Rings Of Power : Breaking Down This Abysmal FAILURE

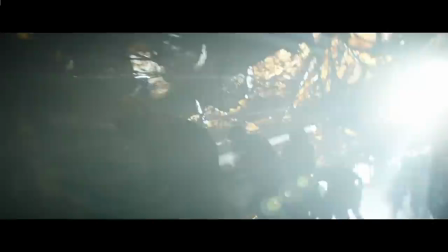16:33 They drag him off to work in their orc trench slash tunnel, and we discover that the orcs are in fact the dumbest builders of all time.
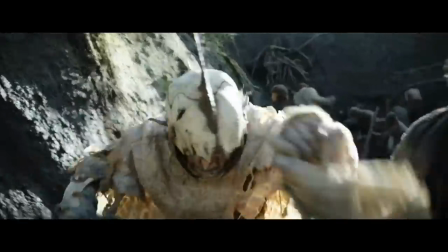16:39 If sunlight burns orcs, and we assume that they're building these trenches so they can move around to avoid sunlight,
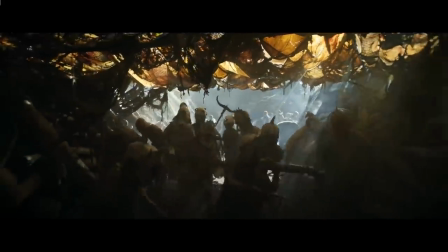16:44 why would they spend so much time and energy building out these walls and this trench, and only take two seconds making a flimsy cloth filled with holes for the roof?
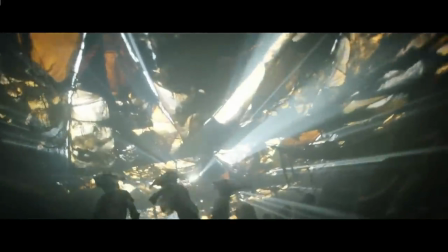16:52 When that's the, you know, main direction the sun comes from? Wait, why are they even making a trench instead of a tunnel?
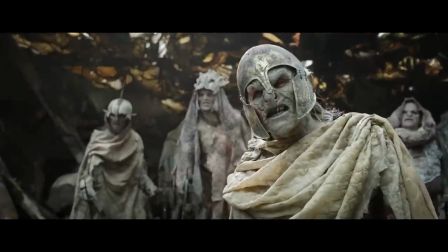17:00 Wait, if they can just wear clothing to protect them from the sun, isn't that easier than building trenches that span an entire continent?
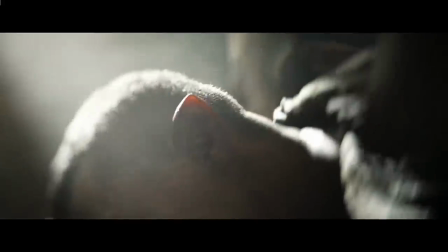17:06 What is their plan here? Anyways, thanks to the script, I mean, a loudmouth orc, we learn their leader's name is Adar.
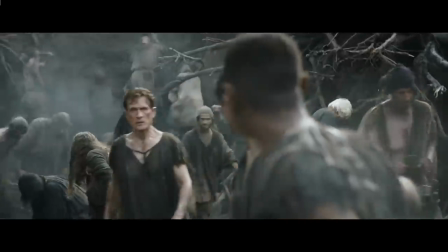17:12 The orcs kick Arryn's ass and drop him off with his elf buddies to dig. Wait a minute!
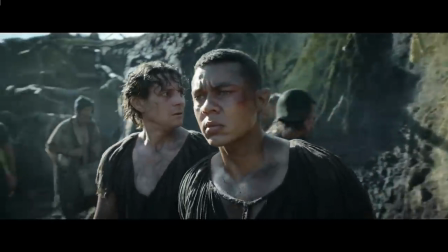17:17 So the orcs' plan is to secretly build these tunnels and not alert the elves, otherwise that would bring down the wrath of the entire elf army, before they're even ready to fight them.
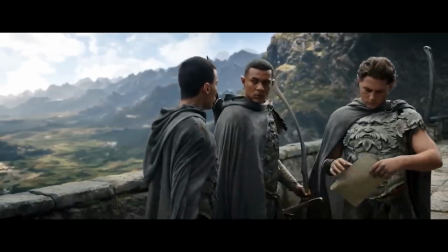17:24 So why would they kidnap a squad of elves who just received a message to return home? If the elf squad doesn't come back, obviously someone's going to go look for them.
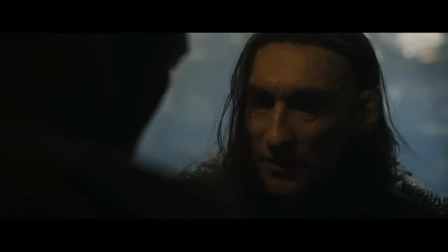17:32 I could buy that orcs are just stupid and wouldn't care about this, But this Adar guy looks like he's an elf or Sauron or someone with half a brain.
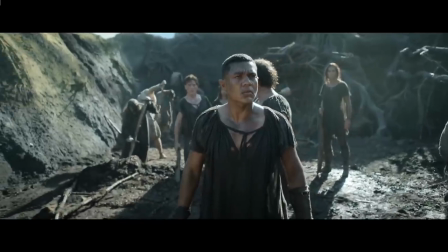17:40 Yet this is just the dumbest move ever. Also, it would add additional tension and stakes to the scene if Aaron is the only elf captured.
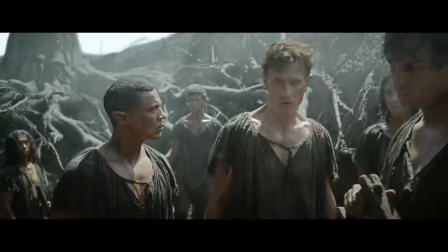17:46 Because then his escape would mean he would be the one that could warn the rest of the elves and get reinforcements.
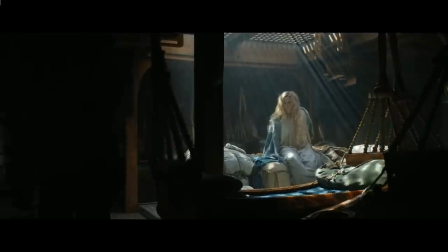17:51 But now the rest of the elves will just show up on their own if no one does anything. Back on the high seas, we learn that Captain Aglad and Halbland have been rescued by a ship on its way to the island kingdom of
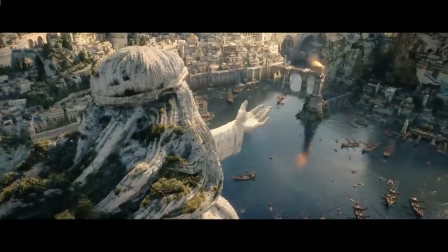18:00 Numenor. we learn the Numenoreans got their fancy island after helping out the elves in the fight against Morgoth,
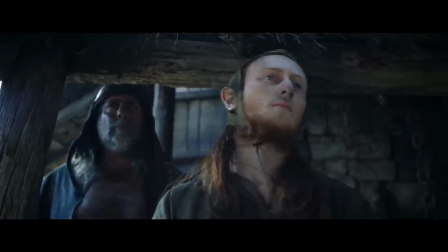18:06 while Howbland's ancestors got Dirt Town, because they all sided with evil.
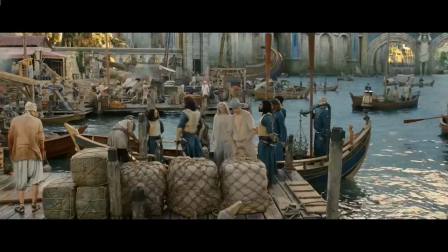18:10 Unfortunately, the honeymoon with the Numenoreans doesn't last long, and now, for reasons which the show doesn't explain, they're all big racist against elves.
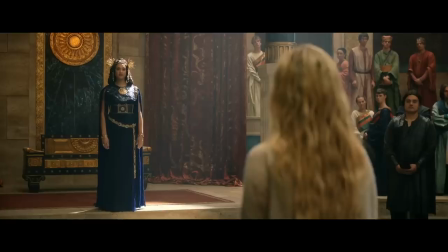18:18 Girlglad and Howbland are escorted to the Numenorean leadership, where Girlglad has the perfect opportunity to impress us, the audience, with her intelligence, her wit, her diplomacy skills.
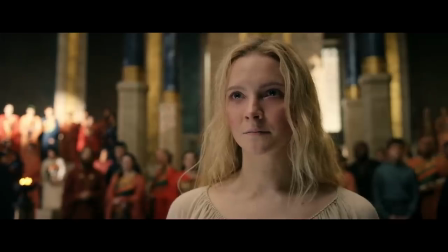18:27 Just kidding! Instead, Bossglad acts like a huge asshole and just yells at this lady in charge. Takes credit for the birth of their entire country and demands a ship to fight Sauron. Wow. Arrogant asshole and stupid.
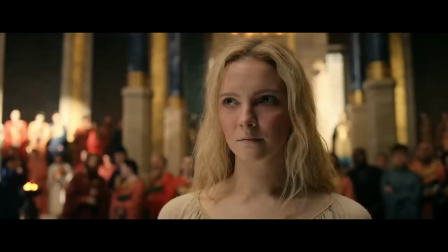18:39 Why am I supposed to like this character? Fortunately, Halbland is here to mansplain to Girlglad how to communicate with people nicely.
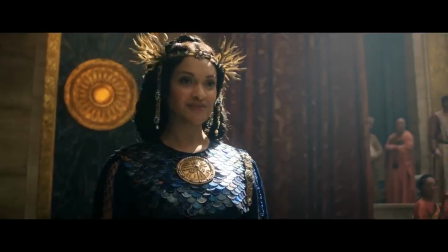18:45 So the queen says, sure, fine, whatever, I'll think about it. Anyways, thanks to the power of the script.
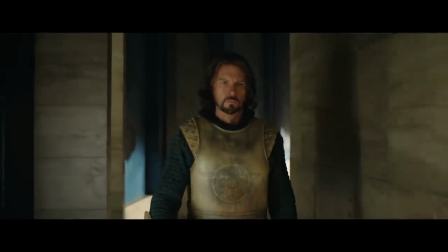18:50 I mean, coincidence, we find out that the son of the captain who saved Girlglad is none other than Sildur.
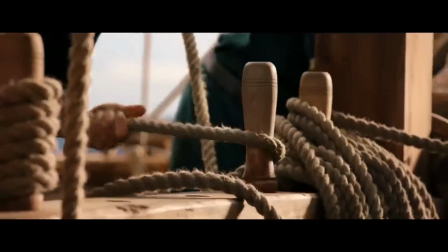18:55 You know, that guy that defeated Sauron but then got corrupted that it didn't destroy the ring in the beginning of the lore of the rings? Well, now you're forced to just watch and be a boring character doing boring things for no apparent reason.
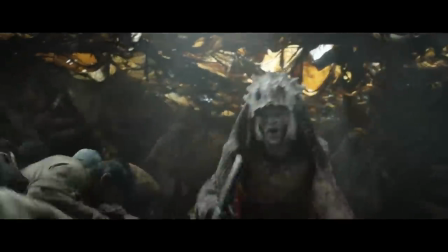19:04 Back in the Confederacy, the elves are plotting their escape from their orc masters.
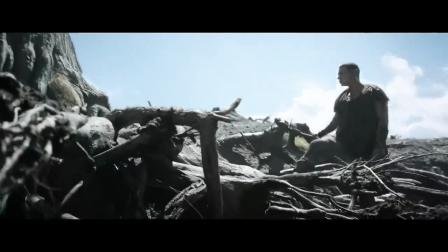19:08 When a dispute breaks out over a big old tree, the elves want to dig the trench around it, which would save them, like, a lot of time.
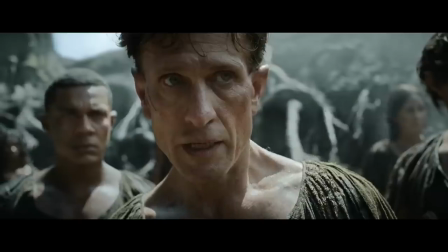19:14 But the orcs are just completely stupid and evil, so they want to rip the tree out, which would be pointless and take a really long time.
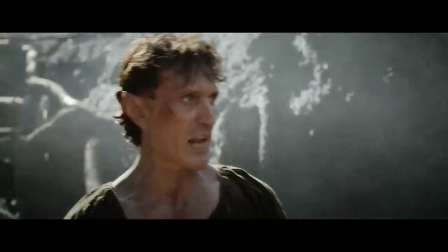19:20 The story expects you, the audience, to know the elves are big tree huggers, but they don't tell you that, but whatever, it doesn't matter.
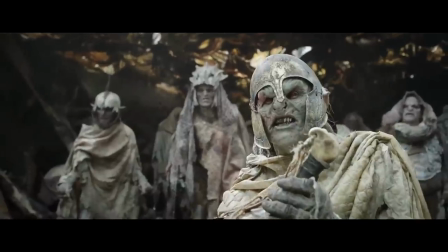19:25 After an argument breaks out, an orc captain appears and says kids got moxie and offers them some water they all think it's some kind of trick but after a very very very
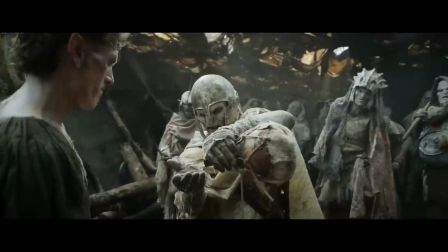19:34 very very slow long drawn out scene of them touching the water smelling the water tasting the water it turns out there's
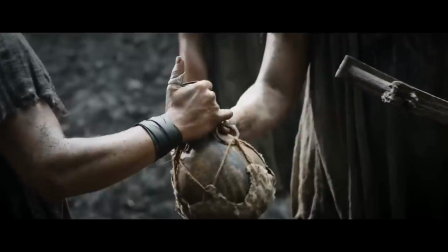19:43 nothing wrong with the water so the first guy drinks it the second elf drinks it the third elf oh no gets his throat cut um
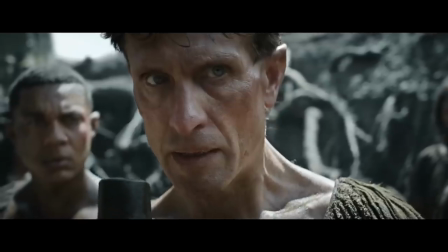19:49 what like what was the point of the whole water thing if you were just gonna stab them,
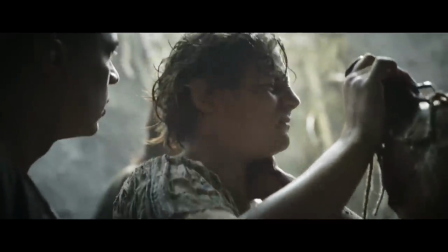19:56 just stab them. They're unarmed and chained down. What the hell was the point of that whole sequence? So this character, we know nothing about, dies in Aaron's arms.
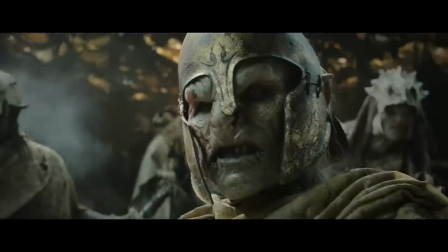20:04 Aaron is really acting his face off in this scene. The music reminds me that I'm supposed to feel something here,
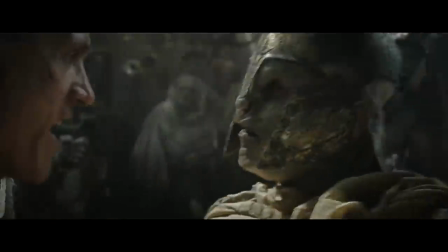20:09 but instead I just ponder how we're three episodes into the most expensive TV show ever made, and I know and care so little about any of these characters.
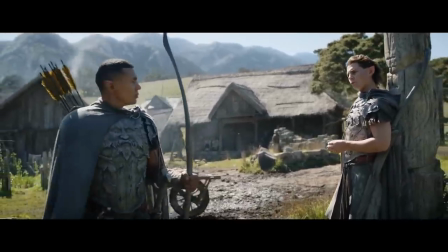20:17 In fact, why do I care about these elves who are all giant racists against the human villagers? I mean, I'm guessing most of the people watching this show are also human.
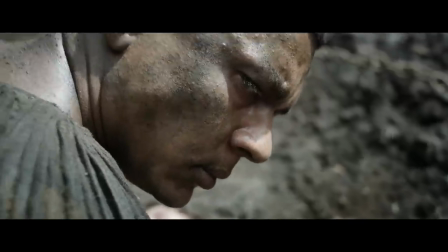20:24 Go figure. And now these racist elves are all orc slaves. Am I supposed to feel bad?
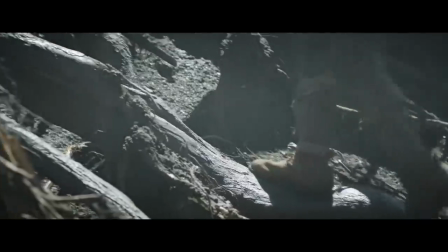20:29 Do what you fucking deserve!
So after Rando Elf dies, Aaron agrees to cut down the tree.
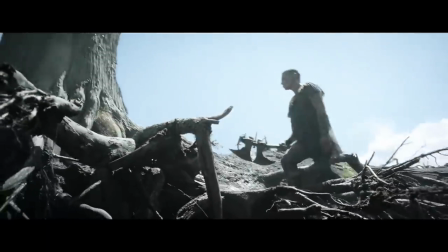20:34 What? There's like a billion roots. Cutting the top of the tree doesn't solve the problem, but okay.